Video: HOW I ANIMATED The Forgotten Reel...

Hello everybody, it's me, Curtis from the Forgotten Reel, cause yo, Sigma. Anyway, today we're going to be showing you how to animate because I'm bored as hell, we have the time to, and this is for YouTube purposes, I don't know. I did a bunch of test stuff here. What we're doing is, we're just like laying out some cool stuff, and just trying to show you how I do stuff, just so that you guys know what to do as well. A couple of templates here, like, for Curtis. We made new templates and stuff.
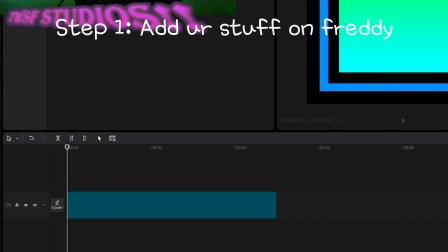42s
So first thing you'd want to do when it comes to animation, right,
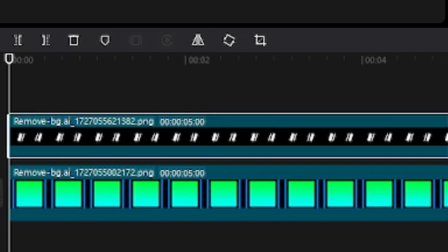46s
is you drag this stuff down and you get like two different assets, and each of these are different parts of this character. And what you'd want to do, right, is make sure this character like looks good.
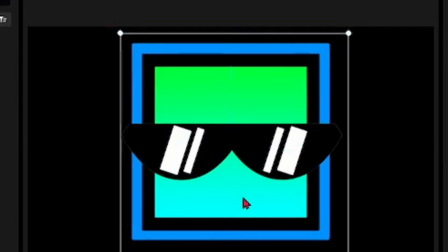59s
So like if you want to adjust whatever, make it look cooler, like I don't know,
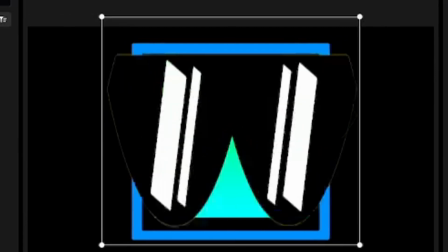64s
do shit like this, maybe this, I don't know, and it might look cool, you know. But how to actually animate is like probably the hard part, because you gotta move stuff around and it takes a bunch of time.
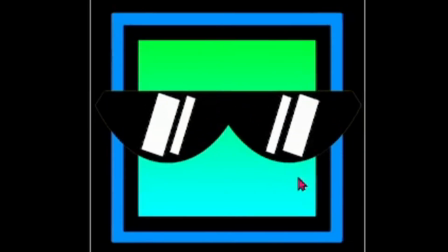77s
So what you'd want to do is there's this thing called keyframes,
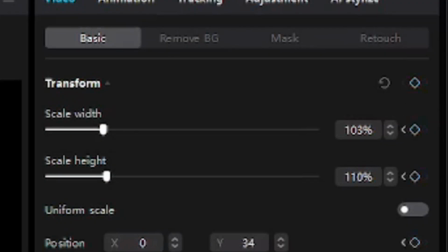81s
and you press one of the keyframes and you'd like go like 1, 2, 3, 4, 5, 6,
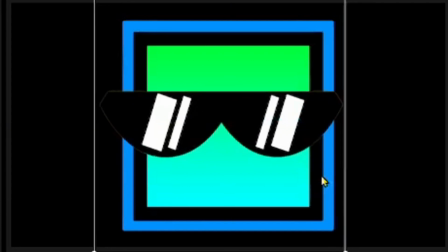87s
and you can then select that object again and press the keyframe and its glasses will move.
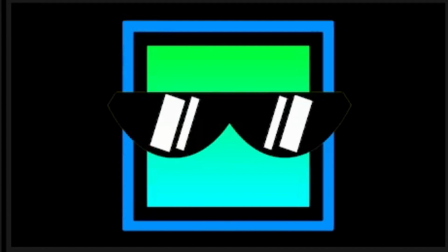94s
So say for example this, and see how his glasses moved.
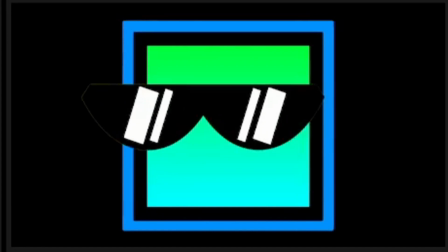98s
That's because we use keyframes. This here changes his like sort of perspective, changes what he sees, you know?
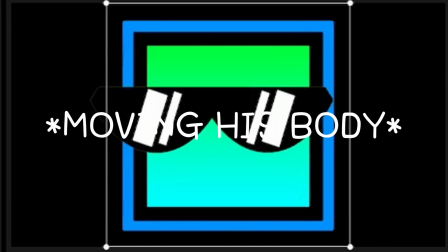107s
He sees something in the distance. We're gonna move his body as well. He sort of changes his move as well.
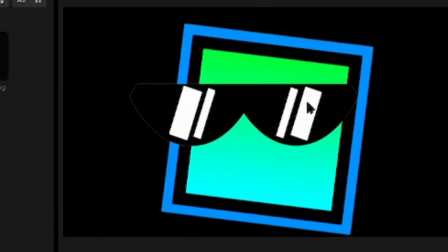116s
As you can see, he's now staring at something. He's staring at something, I don't know.
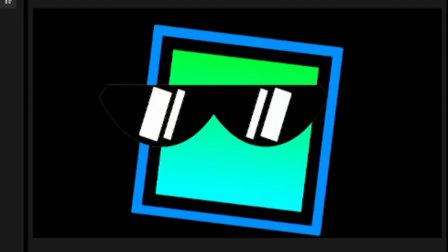122s
But it's better, you know, to see this than have the character just stand there without no movement.
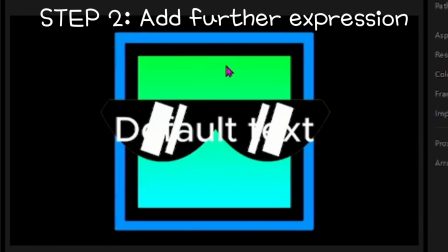129s
Next up, this is where detail really comes in. The eyes and the mouth and all this like eyebrows and stuff.
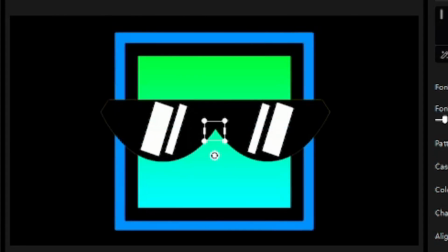136s
What you'd want to do, right, is this is my preference. You go into the object section and you find like different things that kind of look like eyebrows, and you like scale them up, and you know, it kind of looks like cool. I genuinely use this text. I don't know what the fuck this font is called. It's just like random like Chinese language.
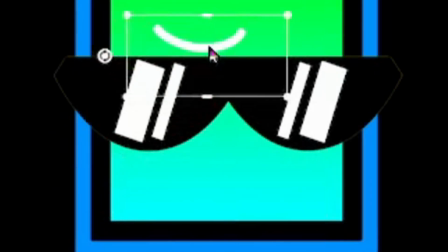156s
This font is actually good, like when it comes to like looking like drawings.
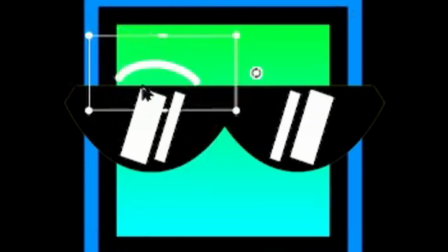161s
So like you can do stuff like this. See, now he has like more expression.
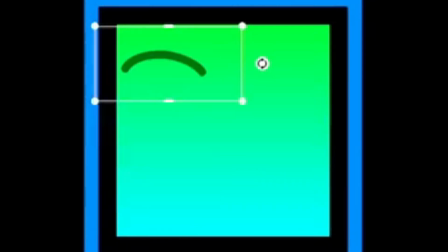168s
You can also move these as well.
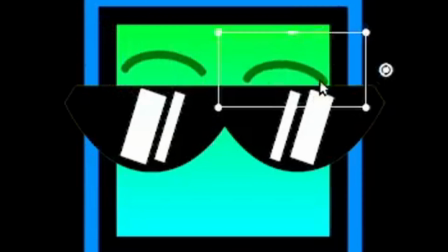172s
Say for example, I wanted to move these eyebrows with his face.
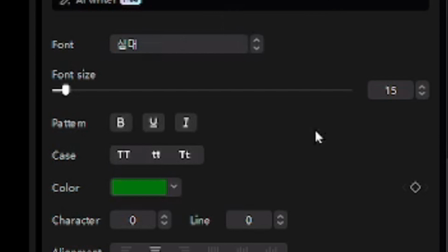178s
I would then go to here. Oh.
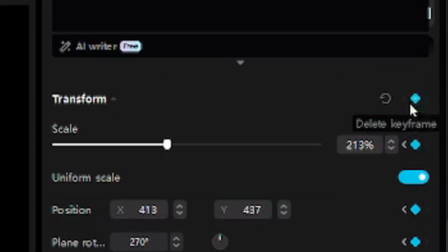184s
I would go to where this moves last, and I would then go do something like this.
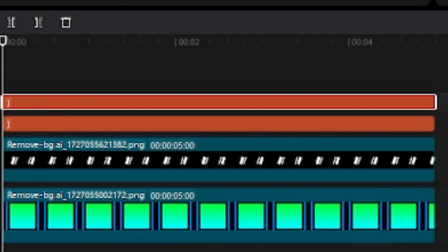191s
But maybe I'd layer it above the glasses so it looks better, and maybe just add more, like maybe you can change 1, 2, 3, 4, 5, 6. You can change the text, but it's not like a keyframe thing.
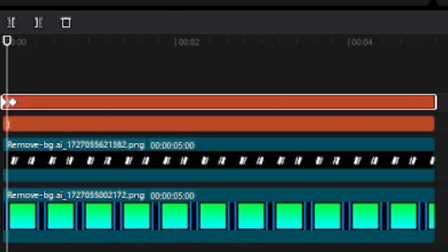205s
But you would be able to change the text like midway through, so you could just like cut that and change it into like say underscore,
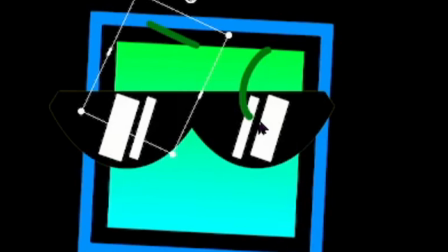213s
and then go back here, and you go back here and you see it's like different.
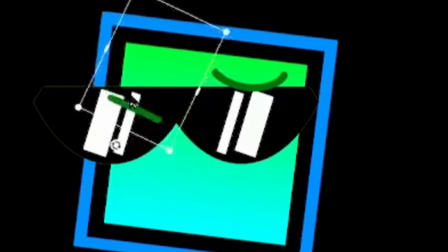219s
You can just move that into making it like better, but make sure when you select keyframes like this,
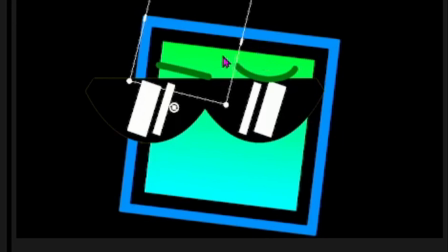227s
you select all, because that means you'll be able to move everything, like the rotation, the size, like where it is, its position, because that way you'll be able to know like what you're doing and you'll have more control. But you can still like select other things like opacity, which does sometimes help,
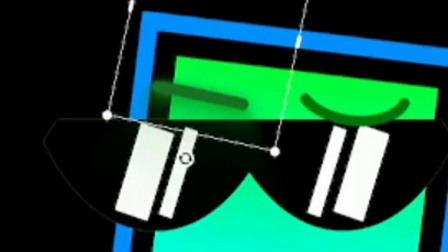248s
and like there are other things like glow, which they do that, but I don't do glow much except for designs.
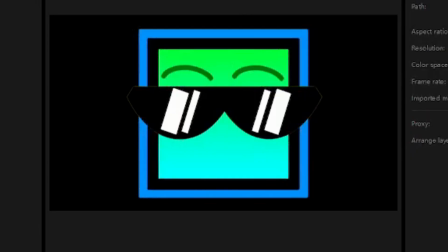255s
But this is what this would look like.